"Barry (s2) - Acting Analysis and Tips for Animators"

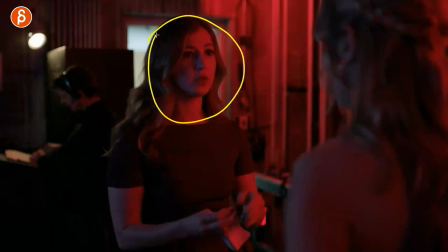Again, you can do something where you can act in a certain way with the face, then you can have a certain acting with the body,
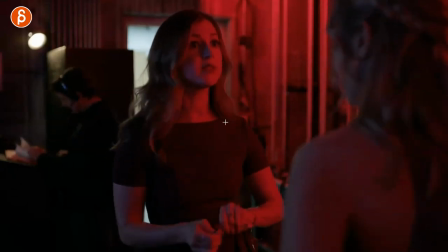and then you can do something else where maybe use props to really tell the truth. So it's in a way, the face is telling the lie and the body's telling the truth.
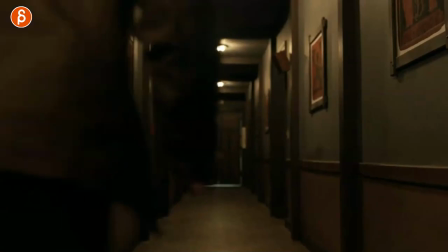And on top of that, with a little bit of help of a prop. Love that. This is absolutely what I love here, because if you've been watching my channel, you know I love entrances.
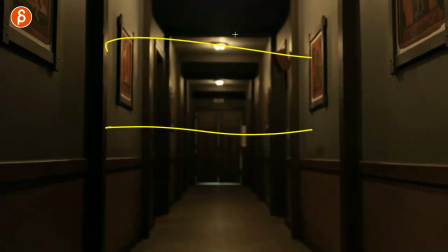This is kind of neat. You can have potentially, you know, on whatever background color, empty color, black, whatever, your character animator, demo reel, the year, all that good stuff. And then the background fades in and it's nicely symmetrical. I like that stuff.
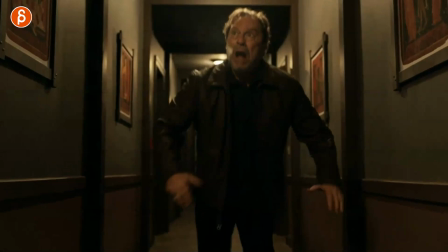And then the character comes in. I just kind of like that as an idea. What I especially like is this, is that he is fleeing from someone.
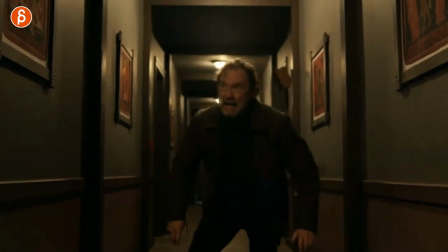I'm going to spoil too much here. And he freaks out. And as he goes back, every now and then he checks.
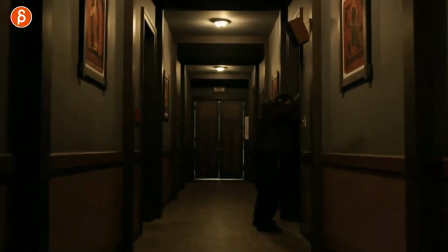And that's kind of that for this, right? He goes into this and tries to get somewhere. But what I like about this is the idea in terms of animation.
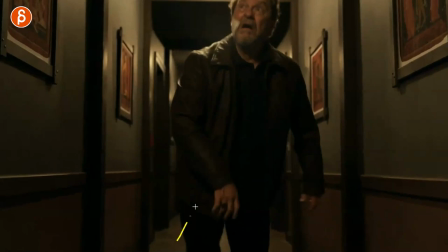A, you have an interesting entrance where it's complicated mechanics, because you're walking, stumbling, or running one way, and then doing a 180.
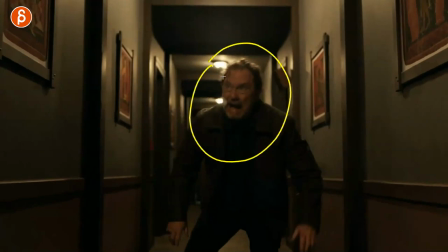And then you have facial acting. This could be pantomime. This could be with lip sync.
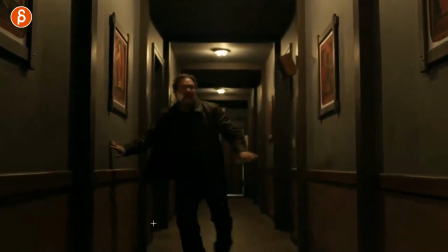And then you can do another turn, sideways stumble, turn again, touching for interaction. Maybe there's a lean, maybe there's like a fall into the wall.
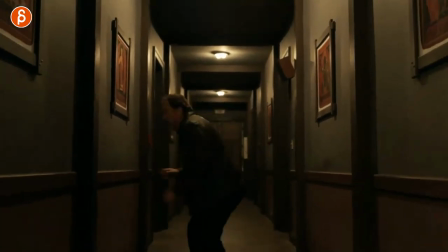This can be really, really complex in terms of body mechanics while still having a big focus on pantomime.
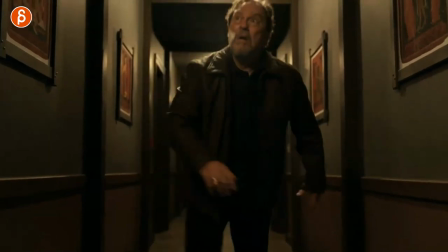And the reason why I like this at the beginning too is because you can have him be even closer. So you can have a really big change of close-up pantomime with some body mechanics.
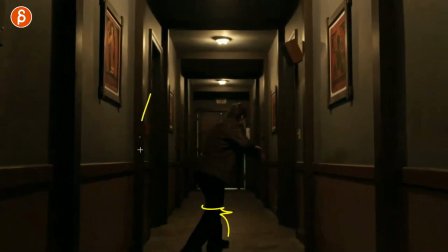And as he goes away from the camera and recedes into the background here, you can see now full body mechanics. So you can go from facial to full body mechanics in one shot while covering pantomime and body acting, right?
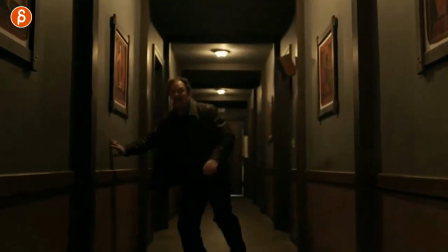You have body language there, but also through the face, while making it potentially interesting with things he could interact.
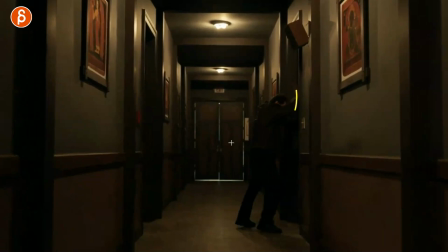And again, opening doors, this could be almost a weight assignment of pushing or pulling with the doorknob,
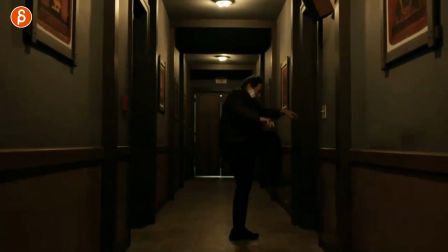or like here as he kicks the door and hurts himself.
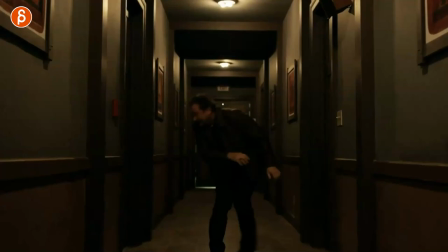So there's so much you can put into this shot. And I thought this is a really cool way for you as an exercise, right?
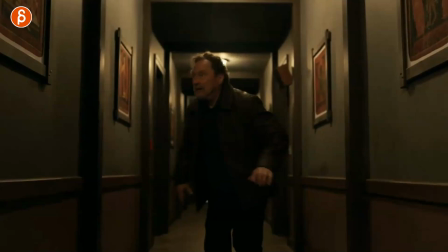It doesn't have to be for a demo reel. It could just be for you to do an exercise for body mechanics.
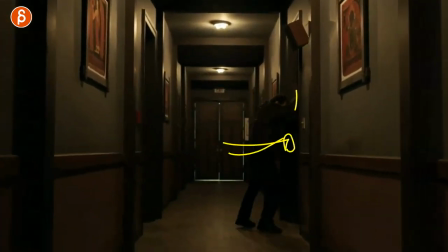But the idea, I think, is really, really cool. All those things you can pack into this one shot. And overall, season one and season two are just absolutely fantastic. Just going through this again and picking out some of the scenes, it's just such a good show. So for character development and contrast and overacting, because it's part of an acting school that we're not so good actors. And it's just, there's so much you can pick up from in terms of audio, lines to animate to, and reference like that I just showed you for mechanics and acting. It's just a really, really great show and I love it. And speaking of loving it, if you love this and you want me to help you with your shots to make your shots even more awesome, I have workshops. You can sign up at any time. The description with all the information. So if you want me to apply all those ideas and help you with your shots, you can sign up and let's do it. Well, it's mostly you doing all the work. I'm hopefully helping you. But that's that. Thank you for watching. And if you thought this was helpful, then you haven't subscribed yet and you think that's actually cool, I don't want to miss any of those future uploads, subscribe and hit that bell button. And that is that. This is the end. Speak of time as always. Thank you for watching till the very end. I appreciate it. And that's that. So I'll see you in my next upload.